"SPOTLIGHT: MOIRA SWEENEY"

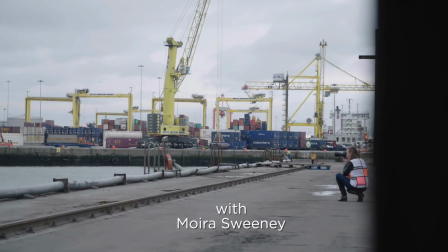My name is Moira Sweeney. I'm a documentary film and TV director and a photographer.
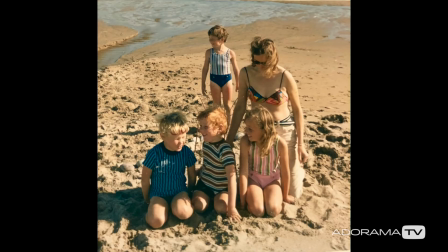I grew up in County Fermanagh in Northern Ireland and I'm the eldest of a large family.
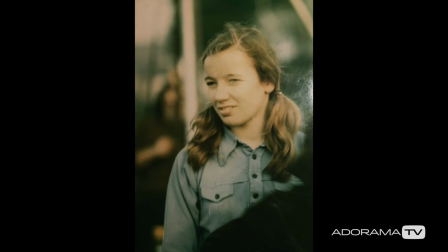I think I knew by the time I was nine or ten that I wanted to do photography and my mother got me a camera for Christmas when I was ten.
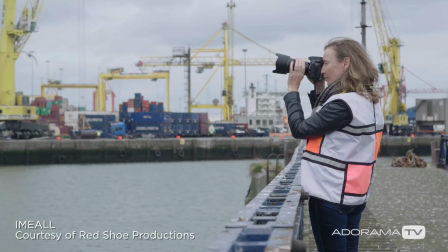That was my first camera. When I'm photographing I'll always have two or three different lenses with me.
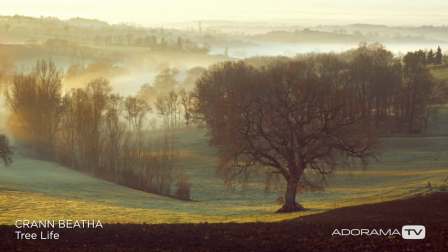I'd rather work with fixed lenses but if I'm under a lot of pressure I will
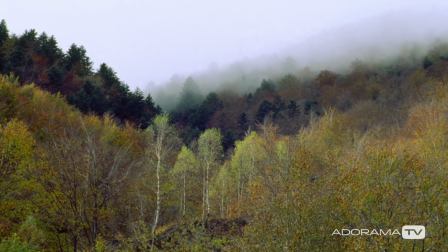work with a telephoto lens that has got the capacity to go from wide to telephoto.
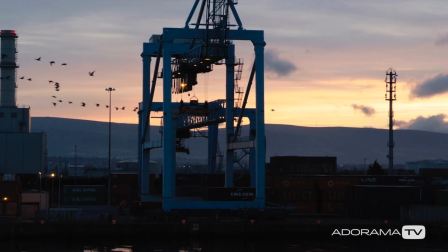It's endless the number of ways you can enter a project.
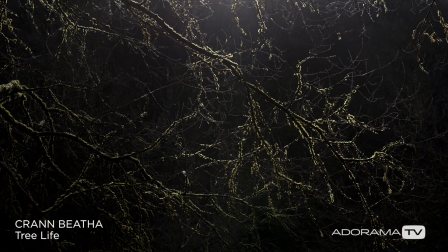One example is a photographic series called Cráinbááá, which is the Irish for tree life.
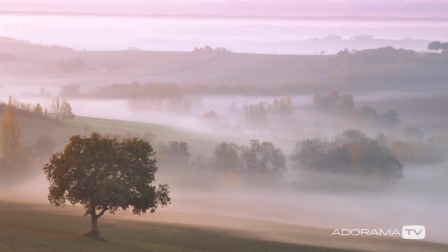I had been photographing trees in landscape for quite a while and I finally realised
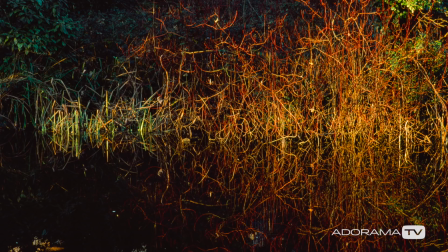that what I wanted to do was capture the essence of tree life. I was living in the Pyrenees in south of France at the time.
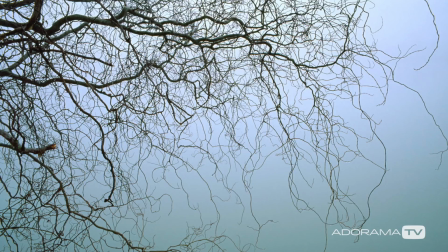I wanted to actually capture the feeling of stillness when snow
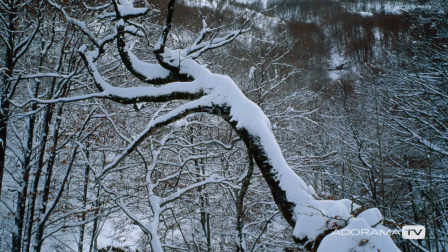had fallen on the branches and everything's muffled with snow.
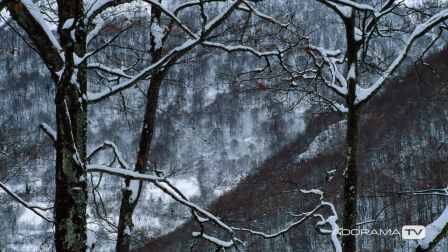I wanted to try and capture that feeling in the image, in the way it was composed, the stillness of the image, the way the lines fell across each other. So that's a very kind of privileged and embedded way of creating a photograph.
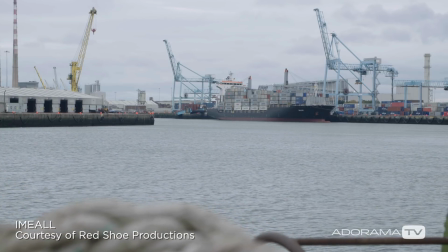I always loved the classic documentary films from the early part of the 20th century, the black and white films of Humphreys and his ilk.
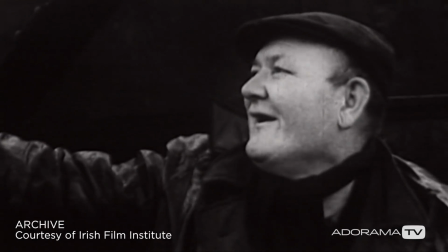They captured the rhythm and flow of work and actually turned labour into a beautiful rhythmical experience when you were viewing it.
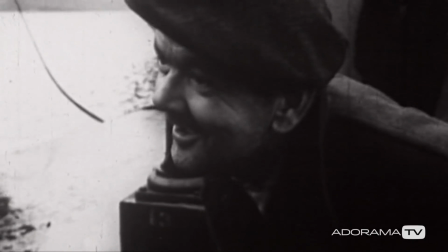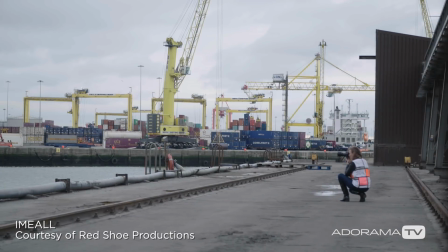So the project that I'm making at the moment, it started off taking photographs on the docks Dublin and it grew from the
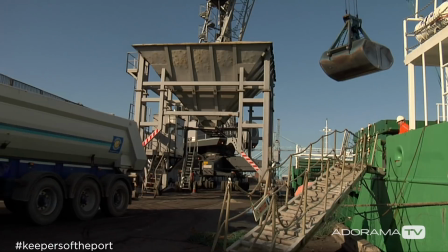initial imagery into a film and I literally just followed my instinct,
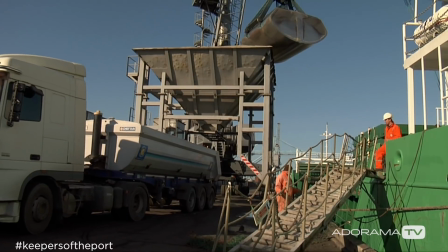what I enjoyed down on the docks, what struck me visually.
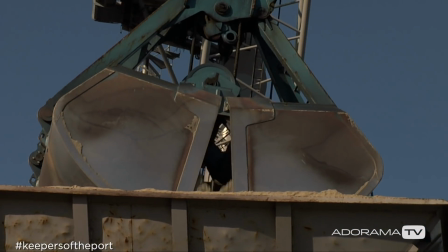I wanted to capture something of the rhythms and one of the things I deliberately wanted to do was not construct
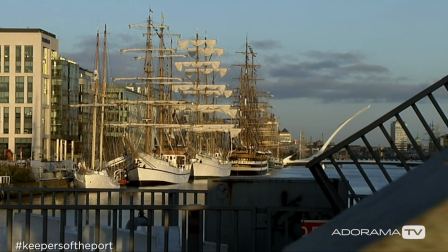a script but go out and let the material reveal itself to me. I remember knowing that I really, what I really wanted was I wanted to capture the sense of the expanse of the docks,
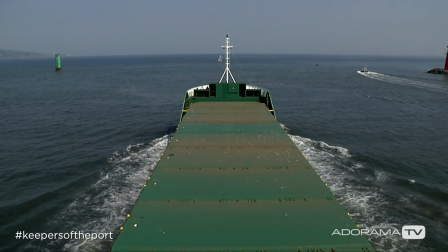the wide open space and moving through that space. So I hung out of the front of a boat and pretended to be like a bird going through the water,
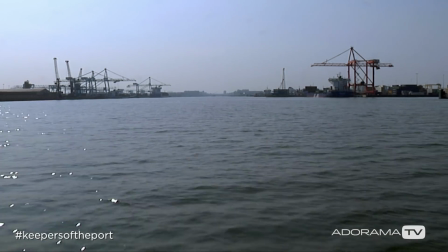well a low flying bird at that, and just lay looking forward and coming slowly in to port and letting the port become larger and larger and build up.
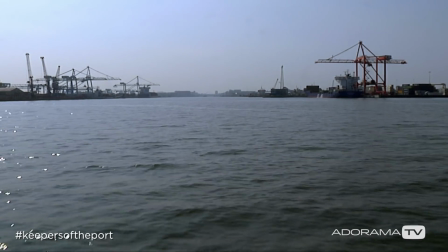And I thought But that was the best way to show what it feels like when you enter a port. A good editor will allow themselves to love your project the way you love it and they'll bring more to it. They'll bring so much more that you won't have seen because that's not your speciality. By and large, my preferred way, and I usually do it, is to view all of the rushes, order them and to do a paper edit.
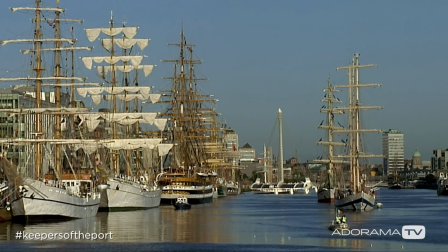We can do what we want, but we make sure we get that right first.
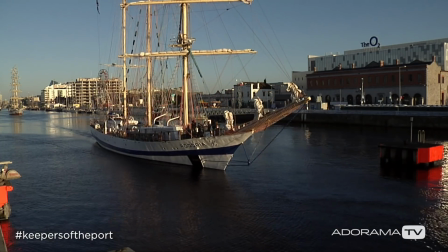In terms of music, ideas can come in any form or shape. Most recently, I've used the music of a lovely musician, Sean Macerlean.
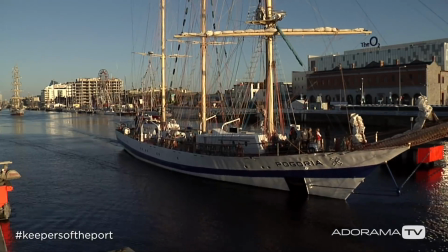And I knew from the second I heard the music, I knew that it was absolutely perfect and would resonate.
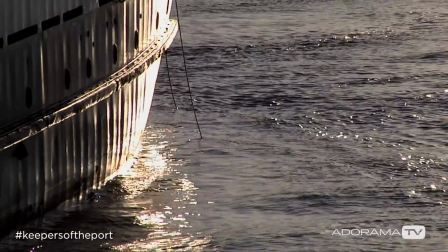His music had all come from water. It was all inspired by water travelling around Ireland.
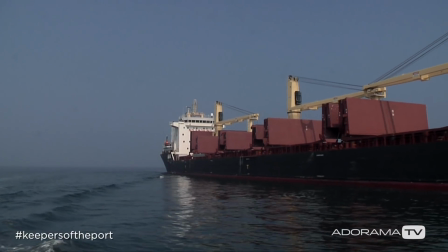And the film that I'd made was shot on the docks in Dublin. and so there was just an immediate resonance.